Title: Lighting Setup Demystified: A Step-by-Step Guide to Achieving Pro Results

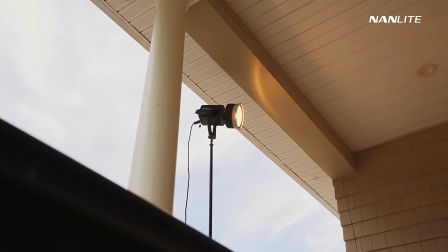10:52 Again, I have the Forza 500B outside. and what I'm going to do for this one is have the same shot up and show you what it looks like
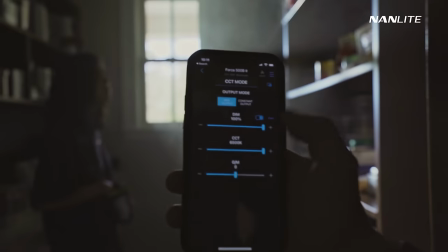10:59 when we change the color temperature so you can see the difference in mood and tonality going from say 6500 Kelvin which is super cool to 2700 Kelvin which is super warm but these are just simplistic ways to approach b-roll to add a little bit of I don't know creative flair just add a little bit of your own touch to it but having these lights without it you would just have to live with just naturalistic which is its own look and can be very nice but having this just adds a little bit of flair and a little bit of uniqueness to whatever story that you're trying to tell
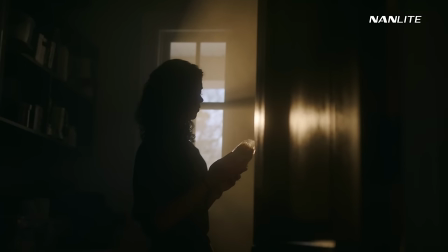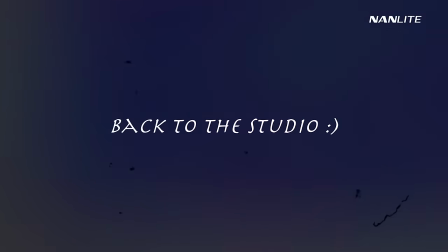so for the third b-roll shot i've actually moved back to my apartment this time so what we're going to do here is really focus on the nanlite pavo tube 30c2 so the reason i want to do this is because the last couple b-roll shots were really more focused on the forza
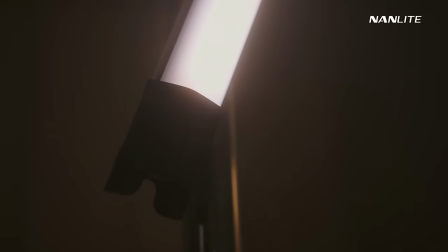11:56 so for this one i really want to show off how we can benefit from the pavo tube especially utilizing the barn doors as well. First thing I want to know is just the overall build of the new Pavotube. So this is the updated version of the original Pavotube 30C. First thing you'll notice is the thicker diffusion that Nanlite built into this compared to the original.
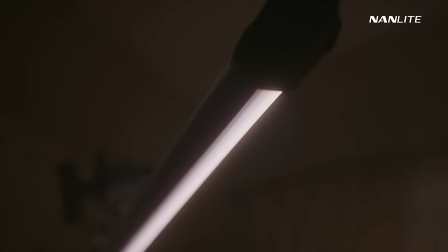12:16 One complaint that I had with the original was when you dimmed it down to like one or two percent you would see the pixels. This one you would not because of the thicker diffusion. It also adds a better level of softness because of the thickness of diffusion. Also with the 30C you obviously know that the end caps are these big black caps at the end. With the original ones they were quite large and when you wanted to use them as like a practical light for example in frame they didn't really pass as a practical because of how big those were.
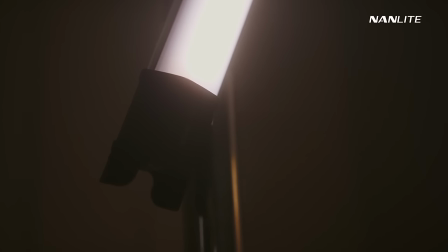12:44 But with these newer ones they are definitely a lot smaller lower profile so they can pass more as a practical light. The other thing to note is similar to the original Pablo tubes the dials at the end are the same the menu system is pretty much the same the power switch is on the end cap though so that is an update the other biggest update that i want to mention is the fact that these are bluetooth capable similar to the forzas you can add these to the nanlink app and a really cool feature actually with these is something that i found out is that there's a feature in the nanlink app kind of like a color picker for example you go to the csi mode and you
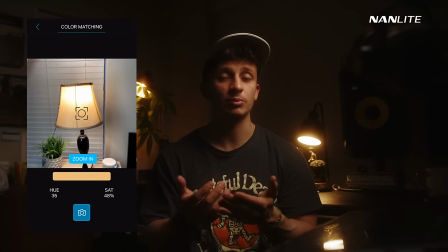13:19 go to the camera button and what will pop up is a window showing your camera and you could essentially take your camera or your phone point
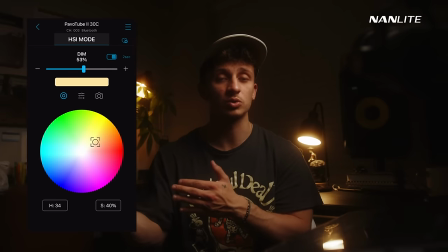13:28 it at whatever light fixture or practical that you want to use as the motivating source take the picture and it'll match the color temperature on your tube
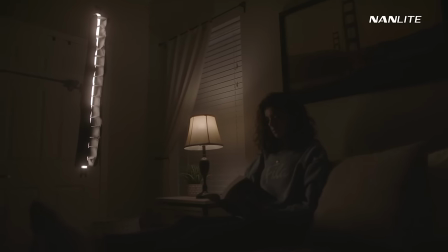13:36 that is a great way to match a light for a practical or a light whatever that you're motivating from that you don't know the actual color represent the color accuracy you don't know the color temperature that you're trying to match this is a great way to get a pretty accurate representation to your proper tube it's a really cool trick and it's something that I recently just found out about so I definitely recommend giving it a shot and seeing how it works out for you but for this scene in particular I wanted to try something pretty simple so I put my fiance next to the lamp
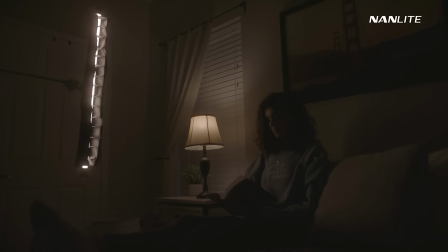14:05 here reading a book it's a pretty simple setup it's pretty common a lot of people do it but what I wanted to do is just really show off the benefit
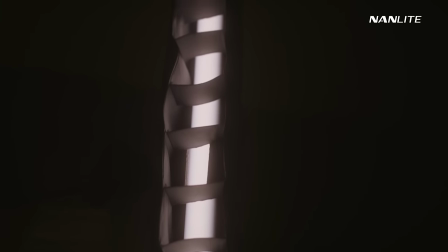14:11 of the barn doors here as well so this is what the scene looks like with just the lamp on as you notice the
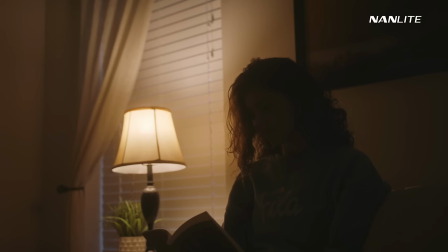14:17 image is you know fairly dark it's a moody image and it creates a little bit of an edge on her but there's no fill in the face you can't really register her emotions you can't really see her face her eyes nothing so what i did was take the pavo tube put it near
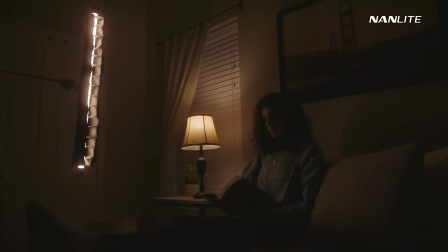14:31 the lamp as the key light essentially putting it next to the lamp just makes it a better wrap of a key light
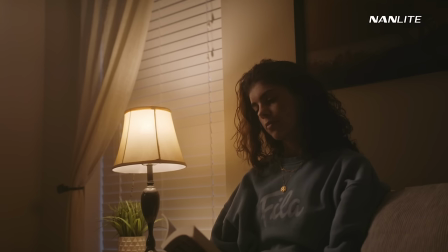14:37 and fills in her face a little bit this is essentially what i would do if i was given a scene similar to this and i only had a pavo tube i would not be upset by it because i would use a pavo tube any day of the week this is a great tool to have for this particular shot because it's not overpowering it's not overbearing it's not a big light source because if you think about it the lamp it's a small light source